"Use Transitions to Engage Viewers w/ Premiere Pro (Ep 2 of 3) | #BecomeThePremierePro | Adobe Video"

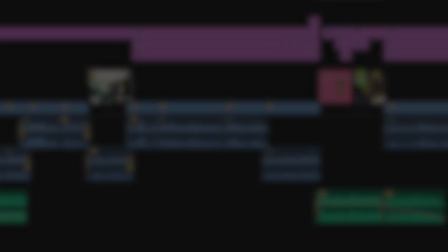(0:00)
There are two types of transitions. We have video transitions and audio transitions.
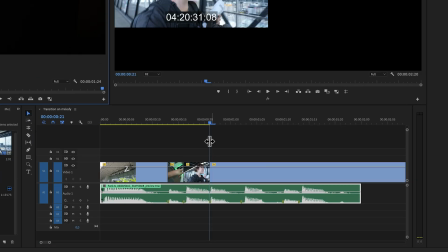(0:04)
In this series we're going to take a closer look at them and how to utilize them to make better videos. And in case we haven't met, my name is Lila, also known as Lila from YouTube, and you're watching Become the Premiere Pro.
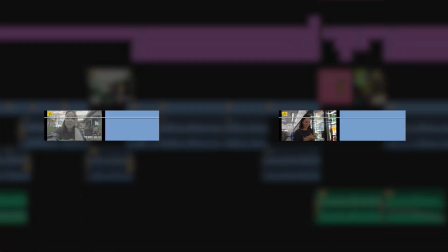(0:16)
Let's start with what transitions are. Now transitions, very simply put, are a way to connect one shot to the other shot. And there are different ways of using transitions.
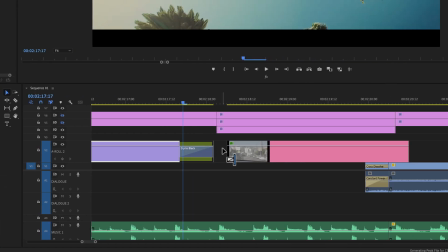(0:24)
We can use in-camera transition shots as well as built-in transitions in Adobe Premiere Pro and different editing techniques and effects that can be used on video, audio, or both. However, we don't need to use a transition every single time we want to do this.
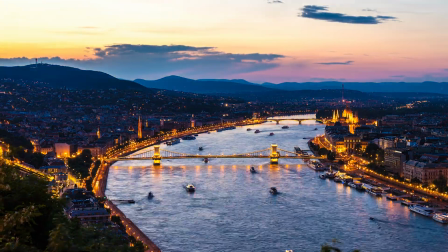(0:39)
Normally when we do this, it is to either show the passing of time or to change location. If there's a jump in the storyline, this is a great moment to connect those shots together by using a transition shot.
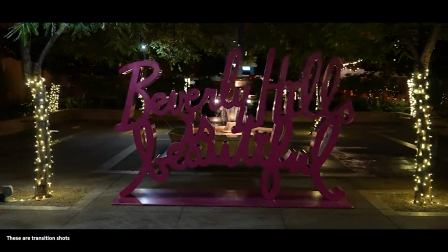(0:51)
And by using the transitions, We help progress the storyline of our vlog and keep our viewers engaged. Now, the worst thing that you can do as an editor is disengage your audience by interrupting the flow of your video. This is also why a hard cut without a transition can be disorienting in the wrong way. And the key with transitions is to be intentional about when and why you use them. But we'll talk a bit more about that later in this video. There are a lot of different transitions that we can use in our YouTube videos, and we will touch on most of those in this series. but let's start with the most basic transition, which is a basic cut. Yep, just a literal cut between two shots.
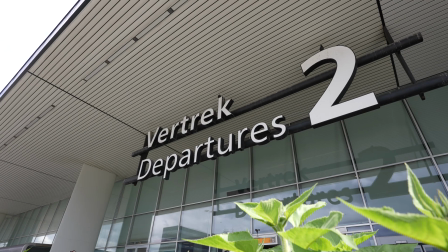(1:30)
I know this is the most uninteresting transition that you want to use in your videos, but it is used so often that it is worth a mention. Now, a more interesting transition cut is the match cut. A match cut is a really fun way to jump from one location to another location in your video.
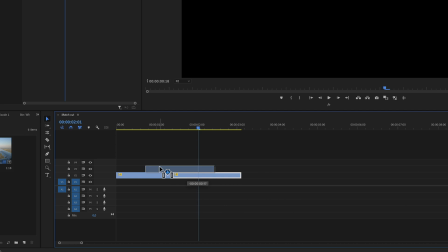(1:46)
Now, to help match up these frames, you can put one on top of the other in Adobe Premiere Pro and lower the opacity.
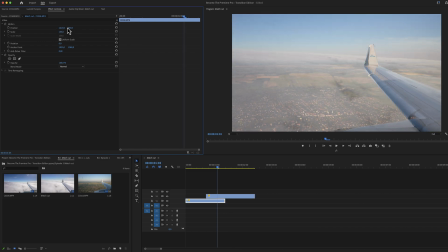(1:52)
Then just play around with the scaling and the position to match the frames as accurately as possible.
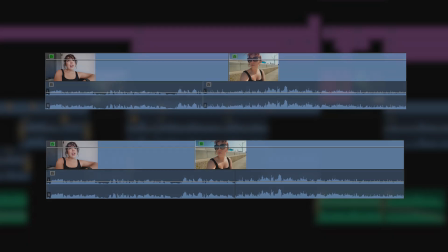(1:57)
Now another cut that is not just a transition cut but just a great cut in general is the J and L cut.
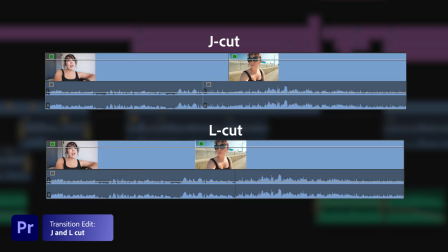(2:03)
Now I use these cuts in all of my videos all the time. For transitions it is a great way to build a bridge between one shot or one scene to the other.
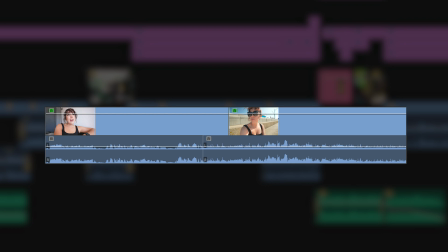(2:13)
Now for example if you use a J cut you're introducing the audio before you show the video.
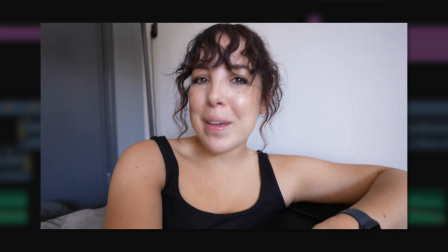(2:19)
Here's an example.
It just makes me happy, the sun makes me happy, the cloudiness does not, but today is a sunny day.
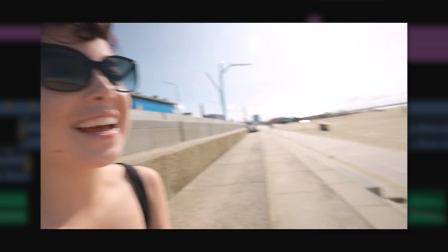(2:27) This is exactly what I needed today. It is so nice out.
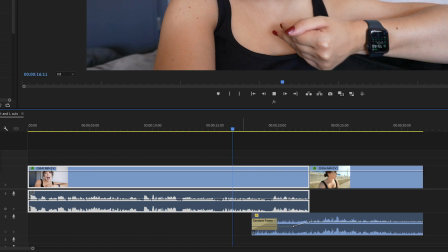(2:34)
As you can see, or here, the j-cut creates a bridge between my vlog and the following shot on the beach.
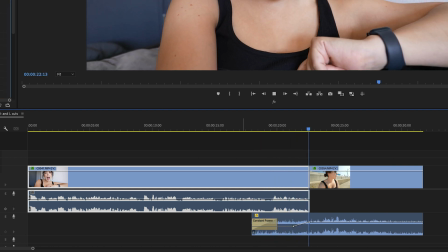(2:40)
It doesn't feel as abrupt as when you would use a hard cut which would look like this.
But today is a sunny day.
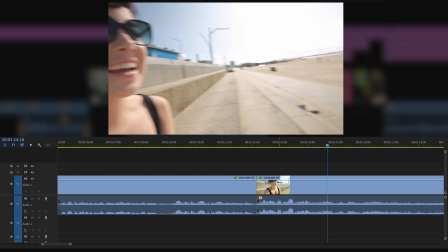(2:46) This is exactly what I needed today. It is so nice out.
An L cut works the opposite way from a J cut because with an L cut you keep playing the audio
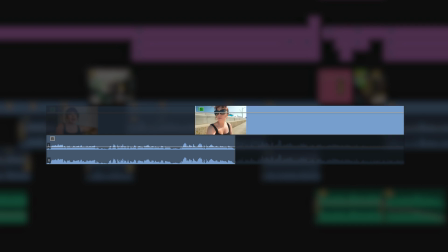(2:56)
of clip A while you cut to the video of clip B. The sun makes me happy,
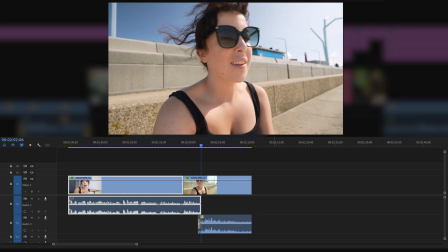(3:02) the cloudiness does not, but today is a sunny day. This is exactly what I needed today.
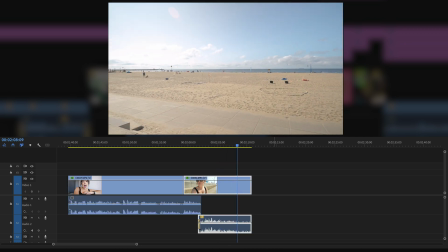(3:08) It is so nice out.
In a YouTube video we can show the passing of time in a few different ways.
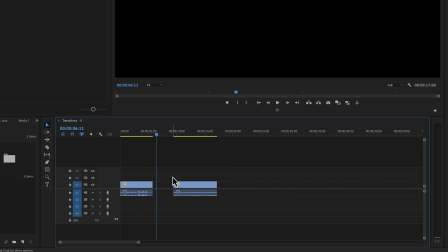(3:15)
Now the simplest way to do this is by using text. We can literally cut between two different locations or two different days using a text layer.
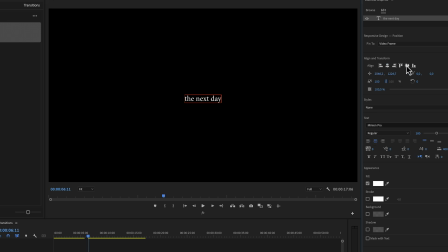(3:23)
Just put that text layer in between those two shots and add the words the next day. Now another very popular and fun way to show the passing of time in your YouTube video or in your vlog is by using time lapses.
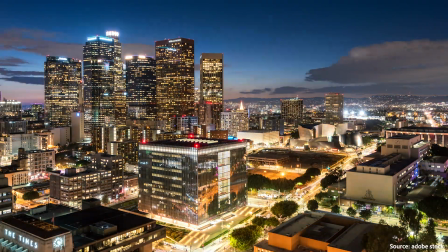(3:34)
Now you can either film those yourself if you have the time and then speed them up in Premiere Pro or you can just grab them from Adobe Stock.
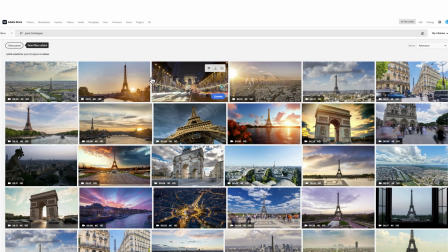(3:41)
There's tons of footage of that you can use for your video so it's definitely something that you can take advantage of.
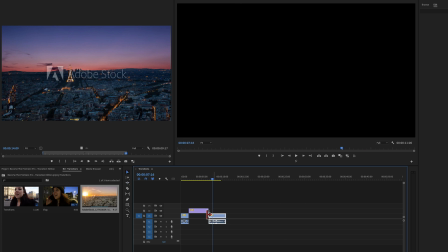(3:47)
Now you can just download a preview to see if it fits the storyline and the mood of your video before you license it. I personally have downloaded stock timelapses before because it just saves so much time and it looks good. It's just brilliant. Another way to show the passing of time or changing location is by using music.